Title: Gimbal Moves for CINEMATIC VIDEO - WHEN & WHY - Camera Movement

Let's get something straight. Just because a shot looks epic as an individual clip doesn't mean it will automatically make your story better.
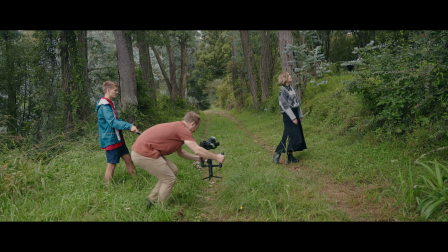(0:07)
YouTube is flooded with videos about cinematic gimbal moves, but these shots quickly lose value if you don't consider the context behind the movement.
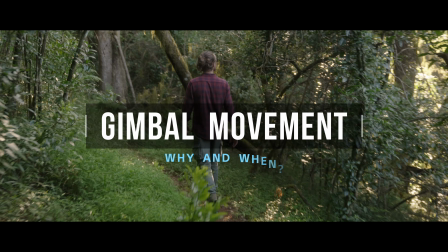(0:14)
In this video, I'm going to explain the motivation behind the 5 most popular camera movements on the gimbal.
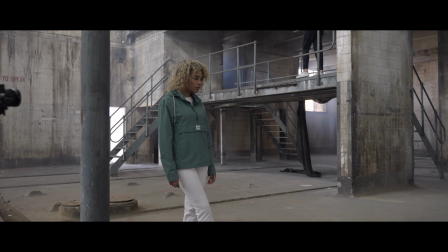(0:20)
Instead of showing you how to do them, I'm going to tell you why and when to use them.
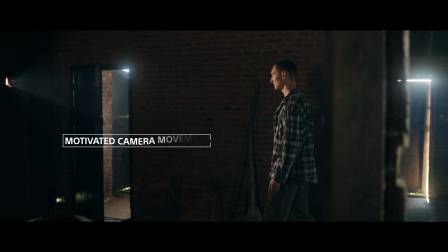(0:25)
Camera movement can be broken down into 2 basic categories: motivated and unmotivated.
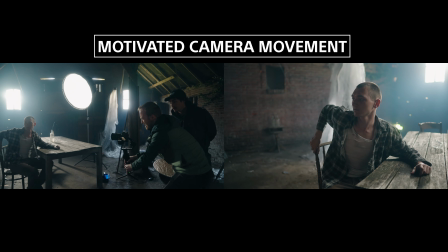(0:30)
Motivated movement is when the camera has a reason to move. For example, when you're following or tracking a subject in your frame.
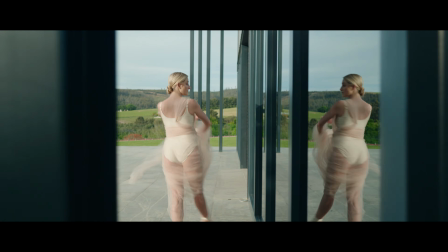(0:36)
The viewer is so focused on the movement of the subject that they're concentrating less on the camera, as long as the camera keeps up the consistency of movement.
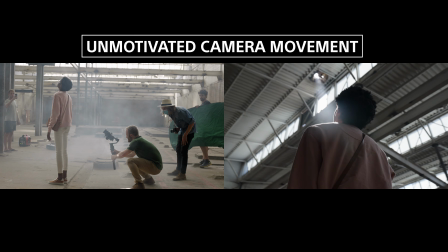(0:44)
With unmotivated movement, the camera doesn't need a reason to move.
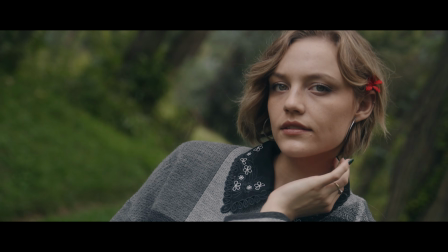(0:48)
For example, your subject might be stationary, but how it moves can make your shot more dynamic or create a certain feeling, but it can also be a distraction.
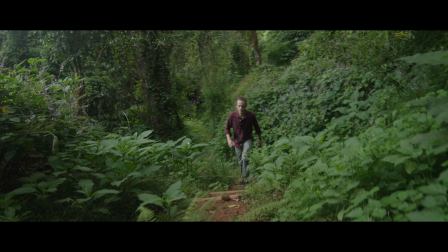(0:56)
When you do an unmotivated gimbal movement out of context, it quickly draws attention to the camera instead of what's happening in the frame.
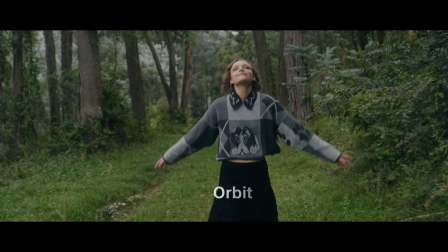(1:03)
Now let's dig into those movements. Number 1, the orbit.
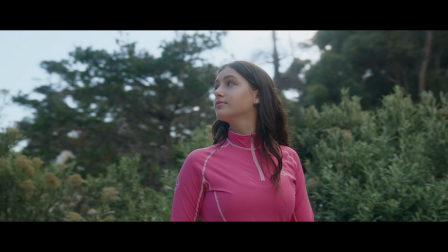(1:06)
Even though orbit technically means going around your subject, there are very few cases where I actually do a full wraparound.
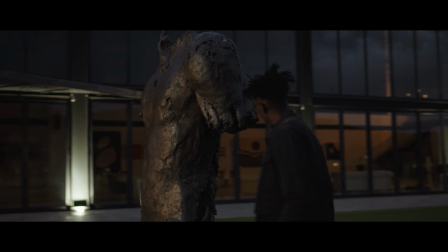(1:13)
A half orbit is usually enough, and it's easier to get a consistent shot because if your movement isn't smooth throughout,
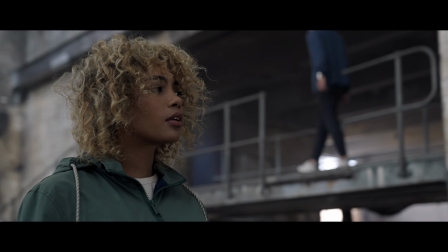(1:19)
the shot loses power immediately and draws attention to the camera. The 3 whys for doing this shot.
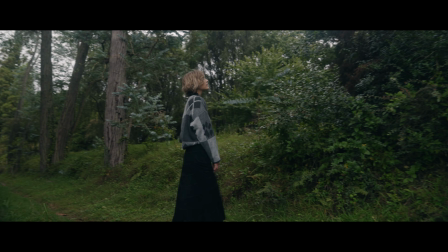(1:24)
Number 1, to reveal the environment around your character. Number 2, to show their experience of the environment.
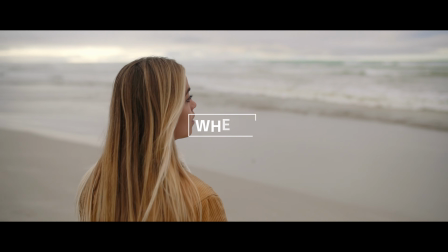(1:31)
And 3, as a hero shot. When? This is one of those movements that you want to save for the right time.
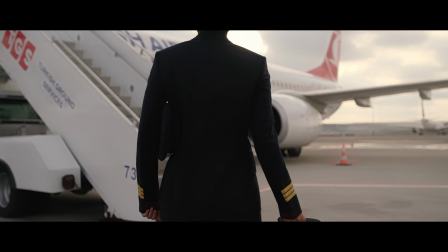(1:37)
And just like slow motion, it becomes stale very quickly if you overdo it. Your best moment is when your music reaches a climax of some sort.
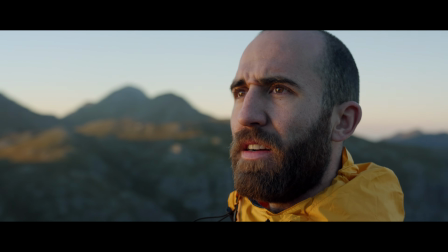(1:45)
For example, in a travel film, that moment the character arrives at the grand view. Or in a documentary, when your character finally gets her pilot's license.
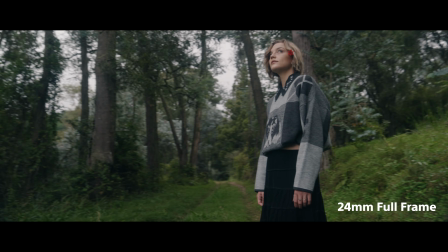(1:54)
The only time I use a wider lens is if the focus is more on the surroundings, but the moment we focus on the character,
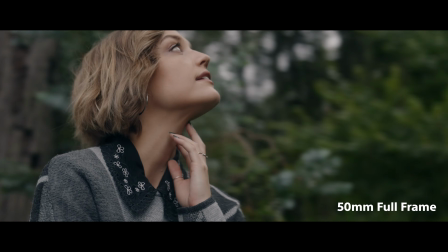(2:00)
I prefer a 35mm and up in order to get more of the parallax effect with the background.
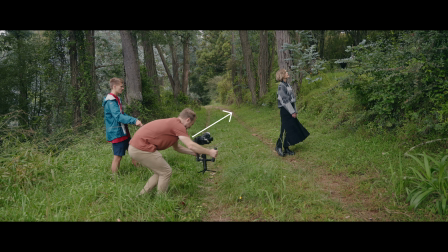(2:05)
To amplify the hero effect, make sure you shoot from a lower angle since it makes your character appear bigger.
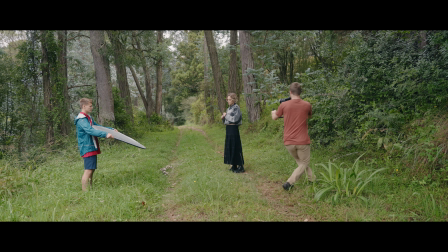(2:11)
The secret to an epic orbit shot is to move the camera opposite to the movement of your character.
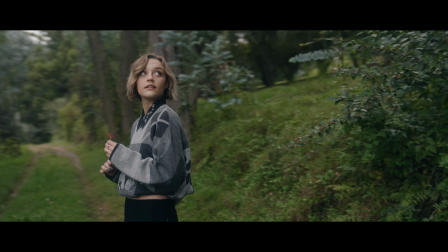(2:16)
When I move the camera in the same direction, something just feels off. But the moment I switch it around, it feels more dynamic.
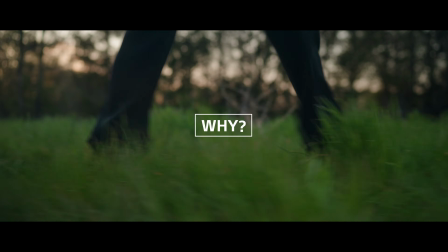(2:23)
Number 2, the tracking shot. Why? This motivated movement is a great way to show progression as your subject travels from one scene to the next.
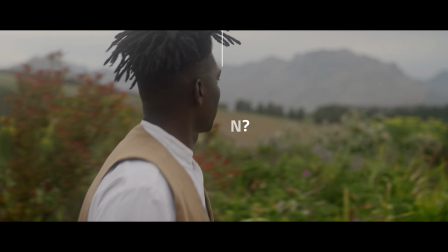(2:32)
When? By making the viewer part of the journey, it creates a sense of connection with your character.
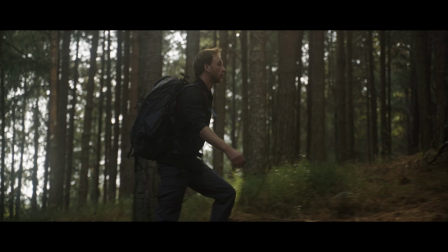(2:37)
And it's also a great way to show lots of your environment in a single take.
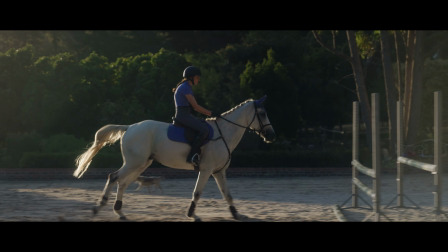(2:41)
In order to really sell the movement, it's crucial to keep the framing and speed constant as you move with your subject,
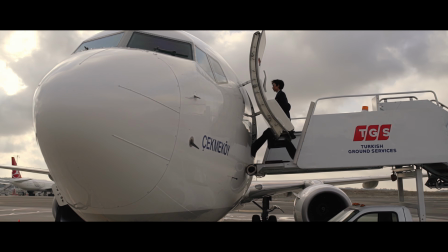(2:47)
because the moment you miss a beat, the shot starts to distract.
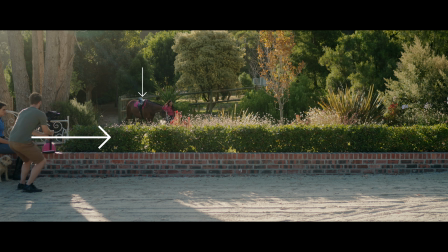(2:50)
A good way to ensure a smooth tracking shot is to give your talent a head start, and as you catch up, you can ease into the required speed for a more consistent frame.
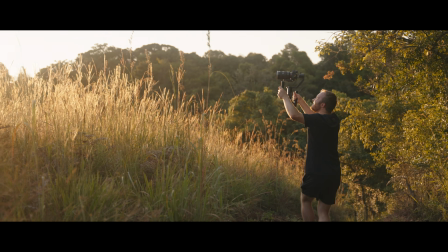(2:58)
Tracking shots look amazing when you have something in the foreground, because these elements create more depth and enhances the feeling of movement.
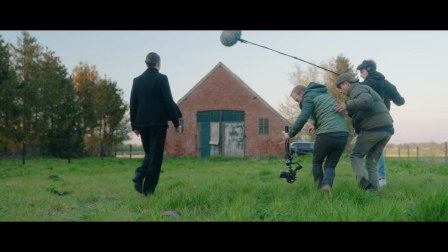(3:05)
If you don't have anything in the foreground, you can go low and the ground itself will act as a foreground.
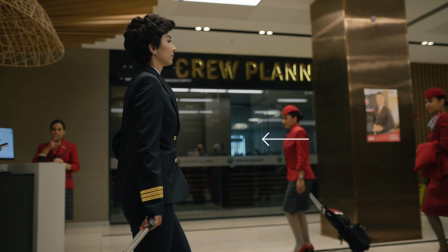(3:10)
You can spice it up even more by having something move in the opposite direction, or by compressing the frame with a longer lens.
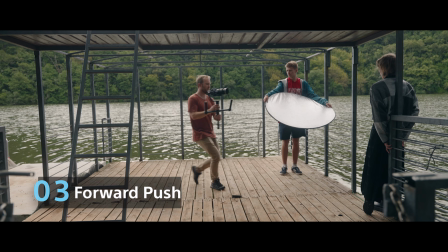(3:17)
Number 3, the forward push. Why?
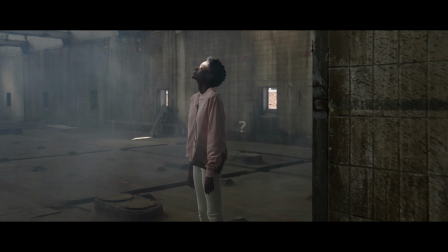(3:20)
The purpose of this shot is either to take you closer to your next frame or to stress the importance of a subject or emotion of a character.
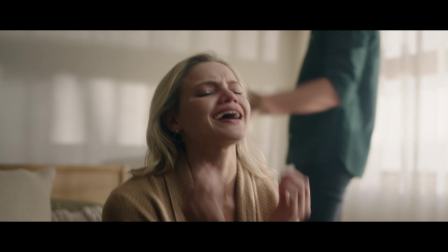(3:28)
Pushing forward here makes you feel like you're walking into the quarrel and all of a sudden you're in the middle of an argument.
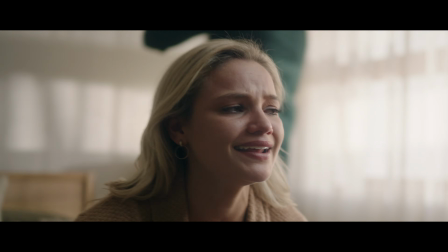(3:34)
The cut after the forward push is closer because the camera brought us closer.
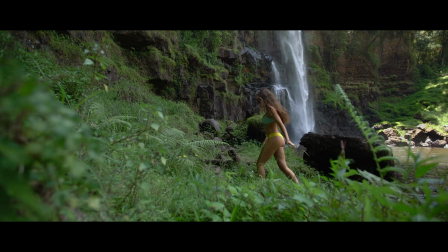(3:38)
This intentional movement helps your video to flow between frames, also illustrated in this example.
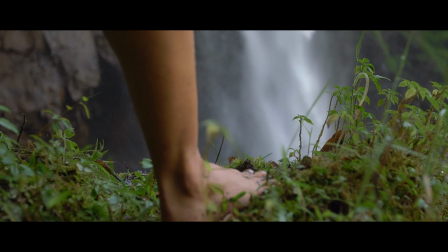(3:43)
Pushing forward with a wider lens, with the next cut taking us closer to the waterfall.
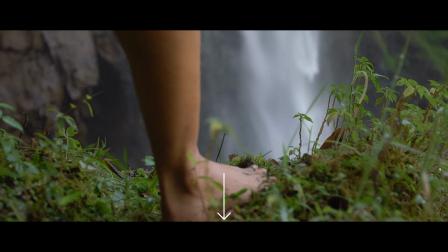(3:48)
But in this case, there's a slight pullback because the cut after goes back to wide.
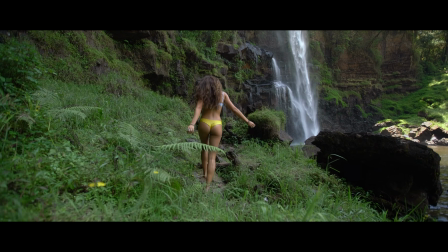(3:53)
So in essence, the movements took me from pushing forward into a close-up, with the close-up going backwards into a wide.
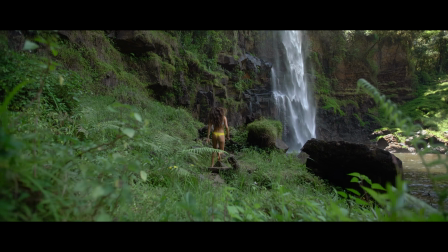(4:00)
A mistake would be to pull back the camera on the wide and then cut to a close-up.
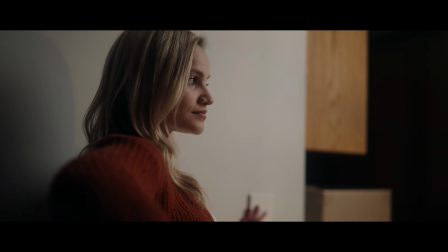(4:04)
Pushing forward on a stationary character can put the emphasis on their emotions, but it's also a great way to establish importance.
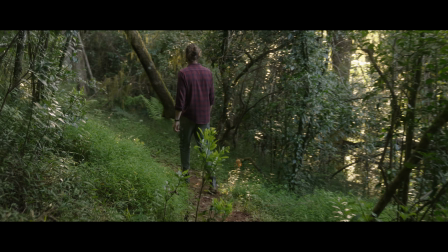(4:11)
Combine it with a follow shot, and in the beginning, the focus is on where the character is in the environment.
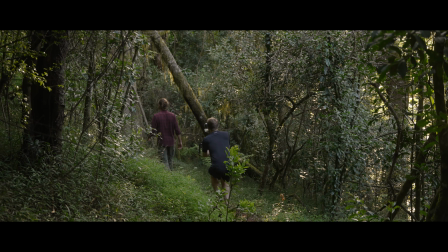(4:17)
But as we get closer, we're starting to experience the environment with the character, as if we're looking over his shoulder.
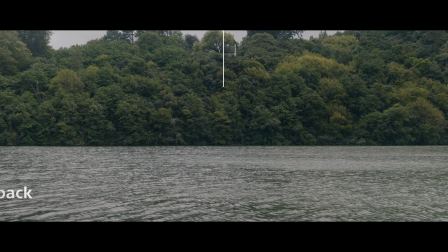(4:23)
Number 4, the pullback. The biggest reason you would want to do this shot is to reveal something or someone important.
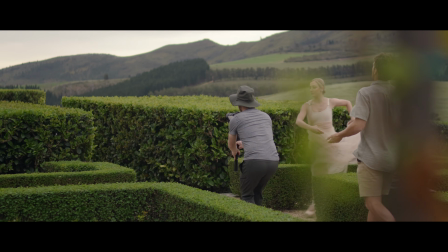(4:30)
Ideally something that's not in the frame when you start the movement.
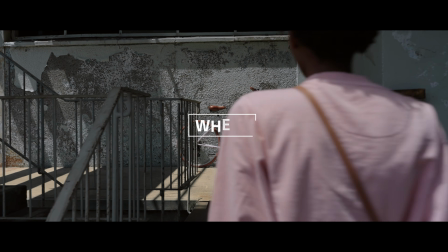(4:34)
Whether it's your character, the surroundings, or an important object, ask yourself who or what am I introducing into the frame.
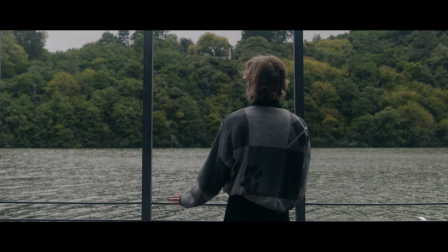(4:41)
With a character, the shot will usually start with a focus on the surroundings, but as your character walks into the frame, the focus is on them.
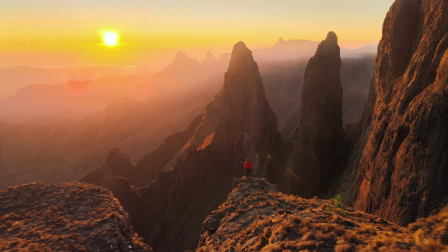(4:48)
The pullback can also be used to end the scene or to act as a transition into the next scene,
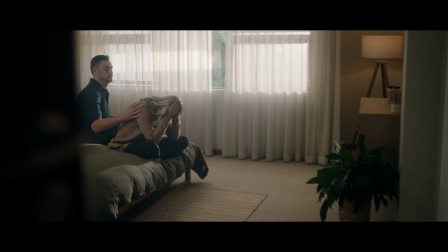(4:53)
like in my short film Time to Move On, where I'm leaving the room and the transition to the next cut,
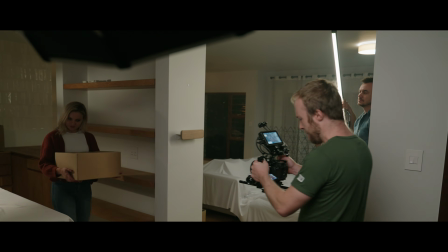(4:59)
also a pullback. Although this shot was filmed handheld, the principle is still the same.
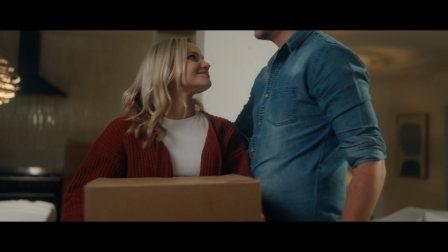(5:03)
I'm pulling back to reveal an important character in the frame, a crucial part in the story.
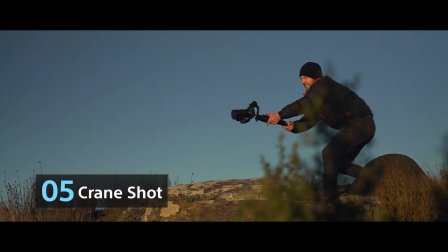(5:08)
Number 5. The crane shot. Why?
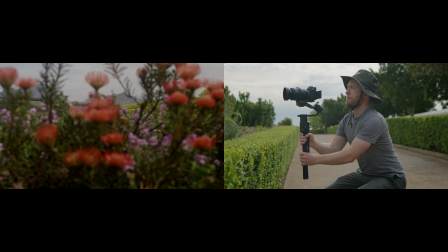(5:10)
A crane shot is a great way to establish a location and give context of the surroundings before jumping into a bunch of close-ups. When? Generally, this shot is better utilized at the beginning or ending of a scene, and not so much in the middle.
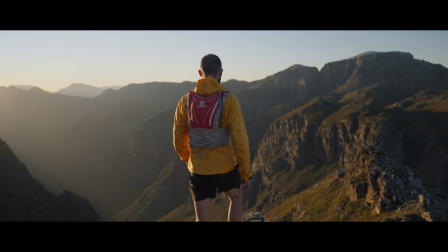(5:24)
I used to do this shot in the middle of my B-roll sequences, but over time it just started feeling unnatural to me.
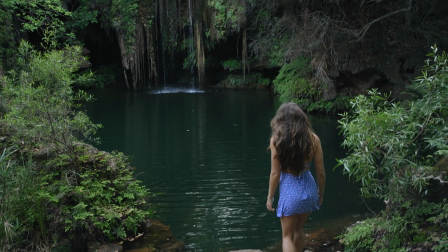(5:30)
In the first sequence, I'm doing a crane shot with the hopes of revealing the waterfall, but it just didn't feel right to me.
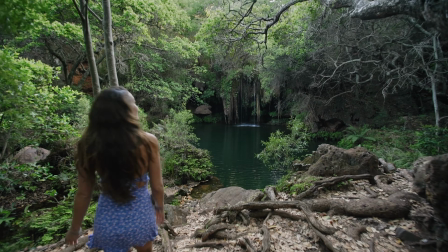(5:36)
So I decided to go for a forward push instead, and now there's a lot more energy and it feels like we're experiencing the waterfall with our subject.
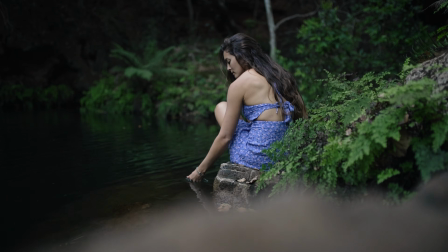(5:43)
Note how I'm also cutting from the wide forward push to a medium forward push and then to a close-up, strengthening my point from earlier on.
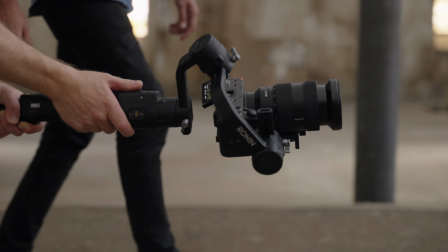(5:50)
Gimbals are pretty amazing, and it's so easy to get a cool shot these days. Don't just do a movement because it looks cool.
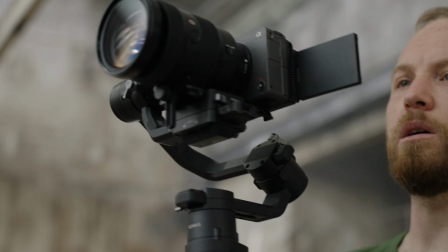(5:56)
Think about the shot and be intentional in what you're trying to communicate. This video is proudly brought to you by the Alpha Universe,
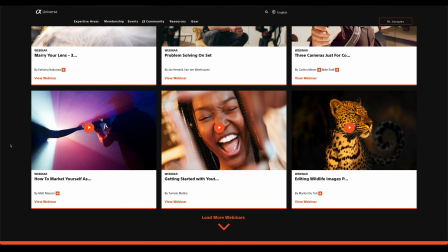(6:02)
a free learning platform with educational content from a variety of photographers and filmmakers across all genres.
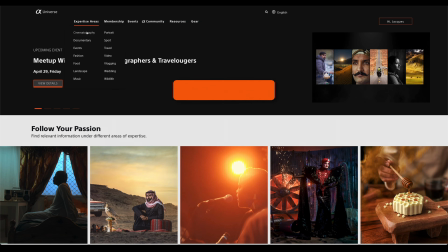(6:09)
Check out the link in the description below and sign up for a free membership. Thanks so much for watching, and I'll see you in the next one.